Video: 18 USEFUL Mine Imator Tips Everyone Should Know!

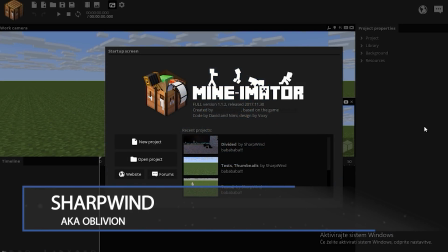0:05 What is up guys, Sharpwind here. Now as you know, from now on my tutorials are being voted on,
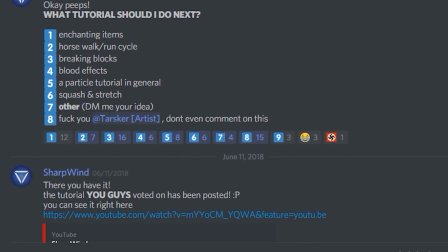0:10 which means you guys literally get to decide what's being posted on this channel and what kind of tutorials you want to see.
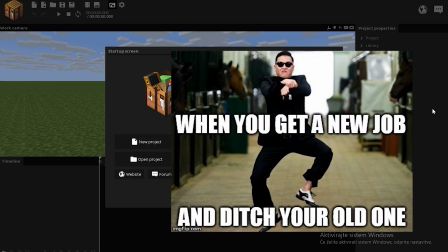0:16 Now due to my absence on YouTube because of work, there's been a lot of tutorials piling up in the tutorial suggestions.
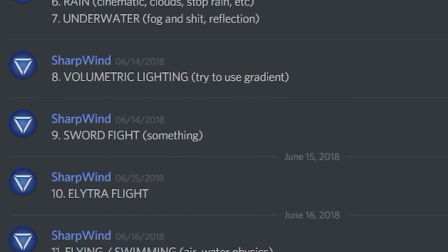0:22 That resulted in a lot of tutorials and not enough time for me to make all of them. That's why I decided to include most of those tutorial suggestions in this video.
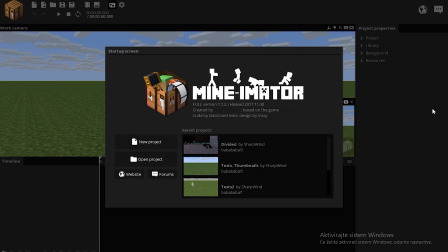0:31 If you don't understand them, you can ask for them again and I'll make a separate video on those as well. I'll be accepting suggestions in the comment section or on my Discord server, as usual.
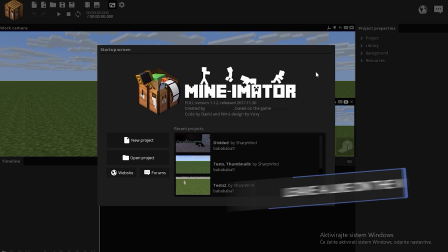0:40 Now before we dive into the topic, I want to ask you to leave a like on the video or suggest it to a friend of who you know is a mine-imator user. I'm just trying to be helpful here. Now with that on the side, let's get in the video.
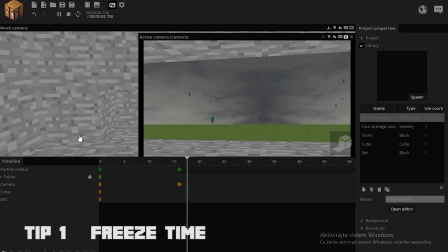0:52 Tip number one, you can create a nice stop time effect using particles and all that with a very simple feature.
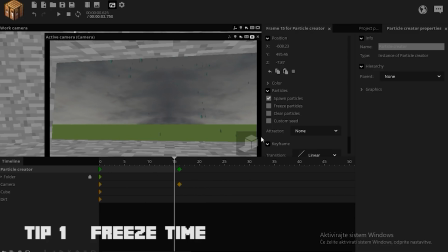0:59 Simply go to your particle creator and change the attributes from spawn particles to stop spawning and freeze particles. You can move the camera and everything you want, but the particles will stay still. Now I know this is not particularly special, but a lot of people don't use this technique when they should, and I thought it would be a fun little tip.
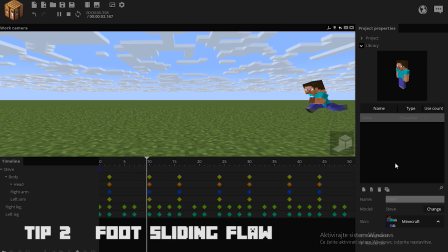1:18 If you're using a running or walking cycle and you encounter the foot sliding flaw,
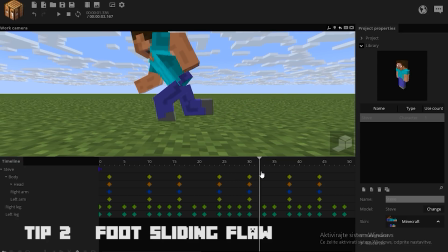1:23 if we take a look at this part, you see his legs are sliding on the ground, he's not keeping a solid contact,
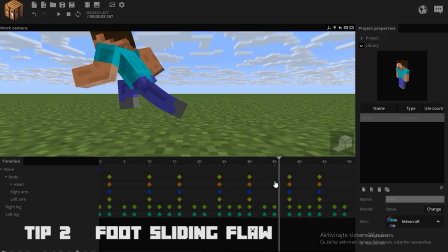1:29 and he should be moving faster than he is right now.
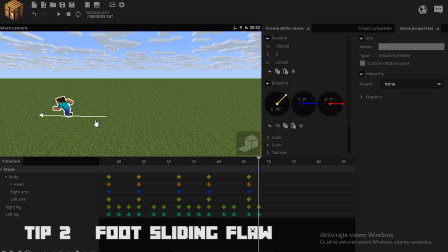1:32 What you can do is simply bring up the final point and move your character further away from the starting point, until you're happy with your results.
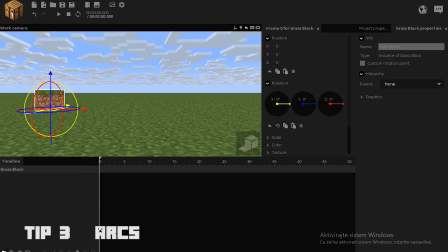1:44 Now most of you already know this one, but you can create a nice arc by placing your desired object in a folder, then moving the object into the desired direction. After that, create a start and the end point of your folder and raise it up in the center.
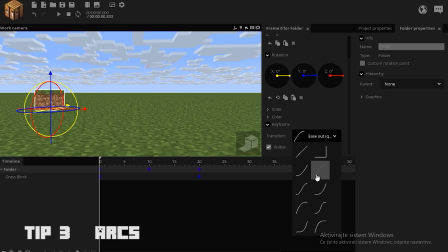1:58 You then get this triangular shape. From then you can give an ease out to the first keyframe and the ease in to the second keyframe of your folder.
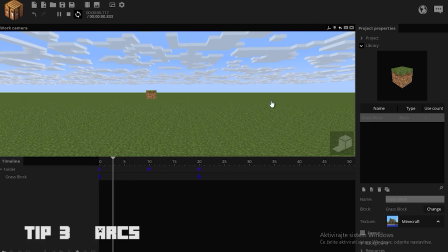2:07 That will make a nice arc. The shape of the arc is determined by the height and the distance.
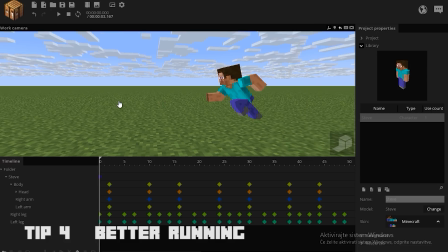2:14 By that logic, you can also place your character in a folder in minuscule things, like, for example, this running cycle, which we had just seen.
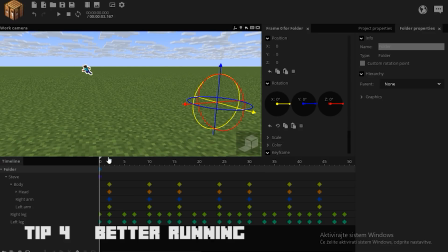2:22 Now obviously the center point is offset from your character, but this isn't gonna matter too much because we only need the up and down axis. So if I move him up, you see, the Steve applies the motion as well.
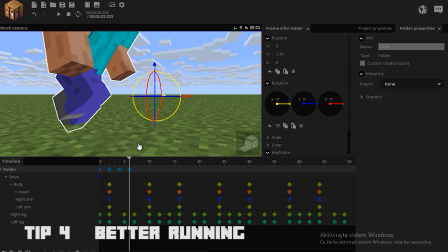2:35 You can also move him up to prevent him going through the floor. When you're done, you can also ease them. When you're done, simply copy the frames and paste them.
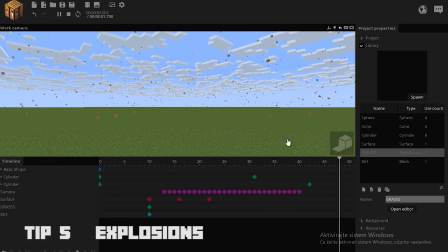2:49 If you want to create a nice explosion, I first recommend you animating all its basic components.
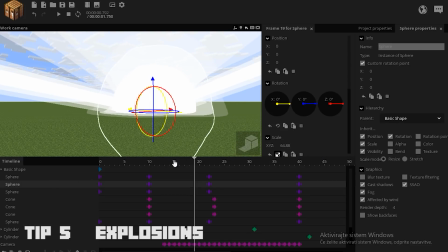2:55 As you see, we have four spheres with different alpha values, so they create a nice blend outside.
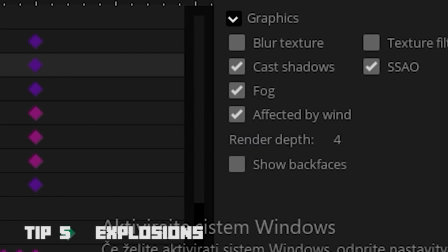3:01 They're also being affected by winds, so their shape isn't too perfect.
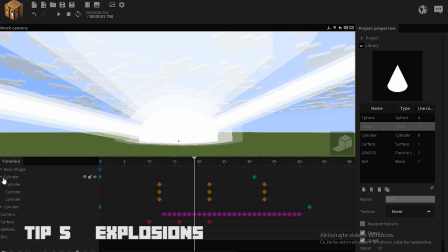3:05 Then we have three inverted cones, also with alpha. Then we have two cylinder lasers built in the exact same way, animated.
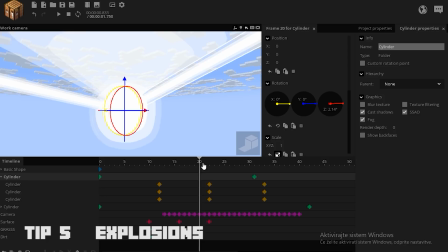3:13 Of course, I place them in a folder and rotate it, so when time passes, those two cylinders are gonna be moving around your explosion, making it look like there's energy flowing inside or something,
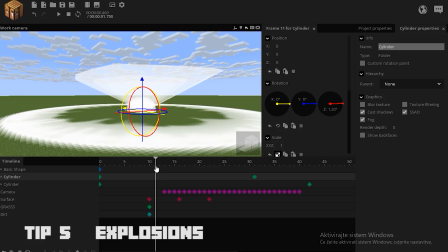3:24 I don't know. After that, we have this nice little shockwave texture that I found online,
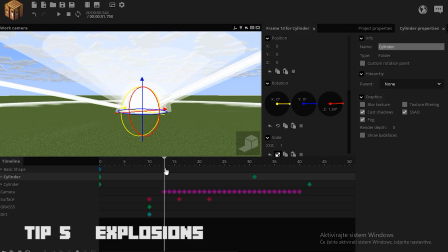3:29 and when the explosion starts, bam, the shockwave goes all around the explosion, slowly disappearing when it reaches the edge. Then we also have the particles, which appear once the explosion starts, so this is getting laggy.
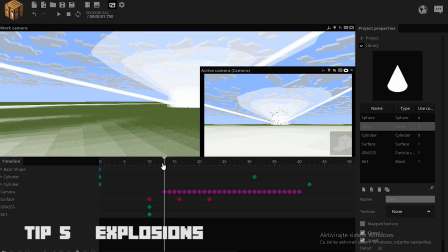3:41 And as a tip of the iceberg, when the shockwave reaches the camera,
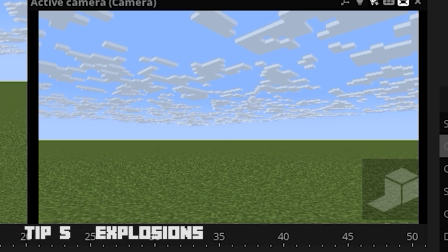3:45 give it a little bit of a camera shake. So at the end, your explosion should look pretty damn powerful.
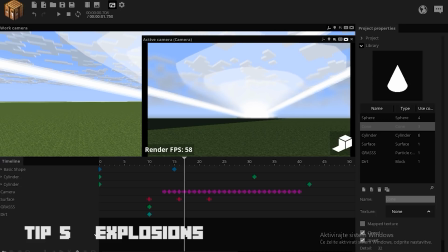3:51 You can also achieve a nice glow effect with depth of blur.
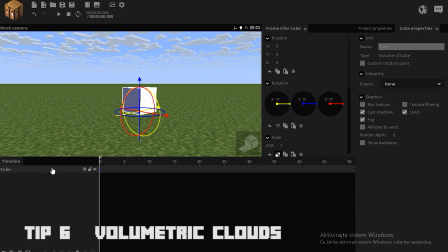3:56 If you want to create nice volumetric clouds, first summon a cube and have its rotation point slightly off-center to be in the ground.
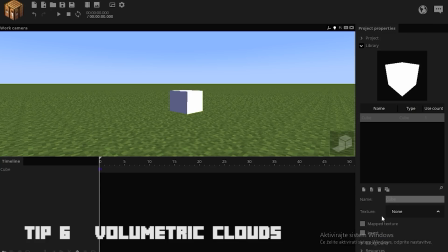4:04 Then open your backgrounds tab and turn off the actual clouds. Then invert the cube and browse for a cloud texture.